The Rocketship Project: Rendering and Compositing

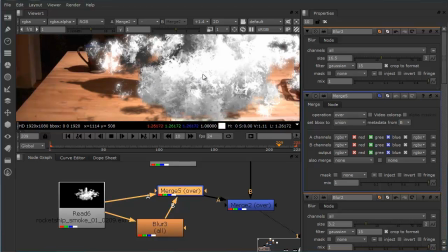So we get wispiness around the edges, but we get to maintain the kind of the crisp detail inside.
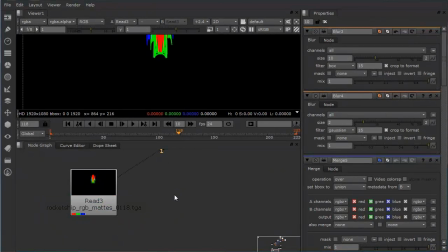And add a shuffle. So tab SH to find a shuffle.
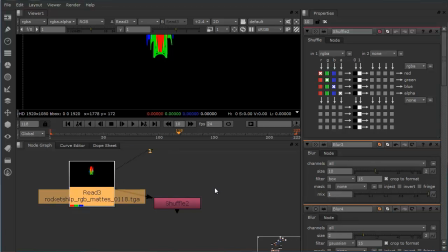And we want to take just the red channel, and let's just look through the viewer of the shuffle node. We want to take the red channel and put it into the alpha channel. And then we want to go up here and switch the viewer to alpha,
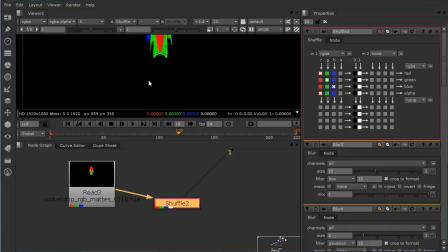and we can either do it through the drop down or we can simply type A. So this is what the red channel looks like. So So shuffle one, shuffle two here is just this mask. We can add another shuffle node,
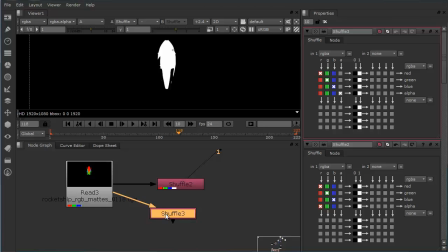also connect it to here. And for this shuffle node, we're going to put the green channel into the alpha. And we'll view this one now.
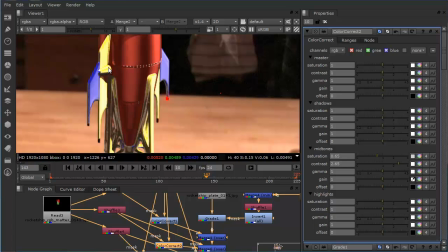And the idea here is by pushing these highlights, what we want to do is create areas of overexposure. Because the real light in the scene, of course, is high range light. It's far brighter than we can display in this low range display medium that we have, this computer monitor.
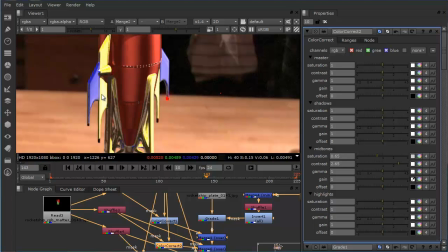And adding areas of overexposure gives a sense of realistic lighting to CG. One of the biggest problems in CG is always rendering within
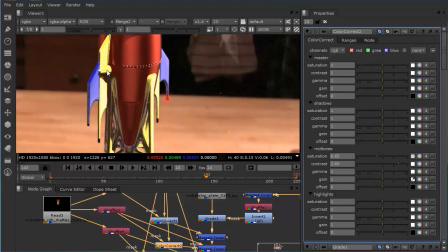a low range, in other words 0 to 255 RGB. You want to render above that, and that's why we will render in OpenXR file format, because that'll allow us to illuminate far beyond the normal low range display,
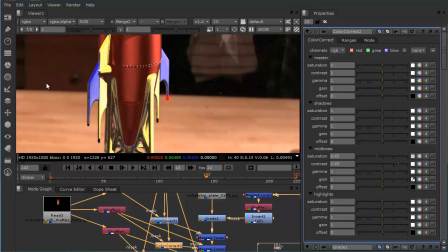and then push up our highlights and make it feel better. In this case, I don't think we have that enough illumination in there. So we can, there's lots of different ways. We can try turning the gamma up on those.
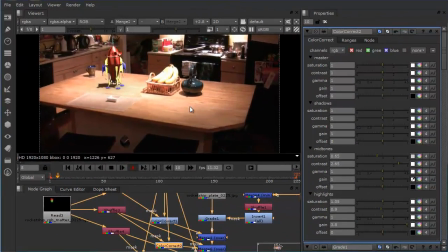That actually broadens the whole thing. Now, if this were a real comp, I would obviously spend many,
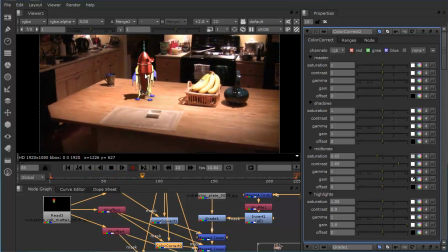many hours very carefully matching up all the colors and hues and shadows and shaded sides.
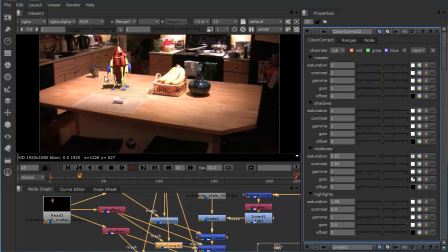This comp could easily take hours or even days to properly complete.
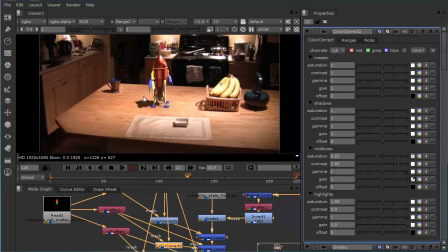However, that's not the purpose of this training video.
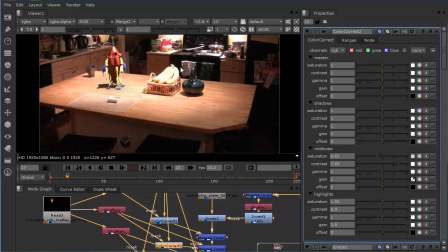The purpose of this section is to familiarize yourself with Nuke and see how we would put these render layers together,
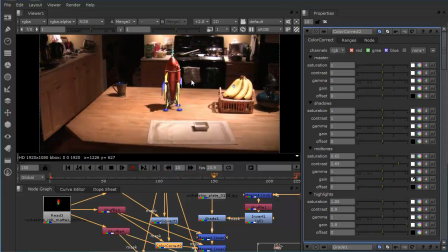and to get you started so that you can go forth and start compositing.
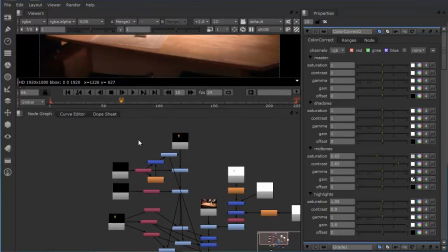The completed Nuke flow is part of the content, as is all of the renders and the plates,
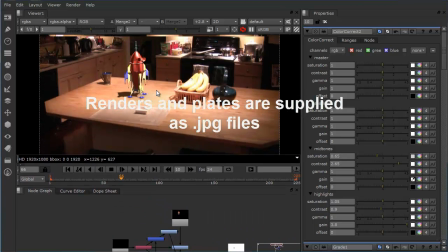so you can actually try this all out yourself and follow along if you wish, or you can try it out in completely different ways.
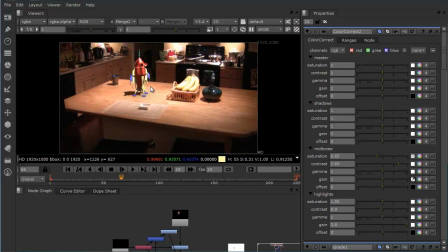It would be great to see your final comps if you decide you want to make the rocket purple, pink, and orange, or whatever.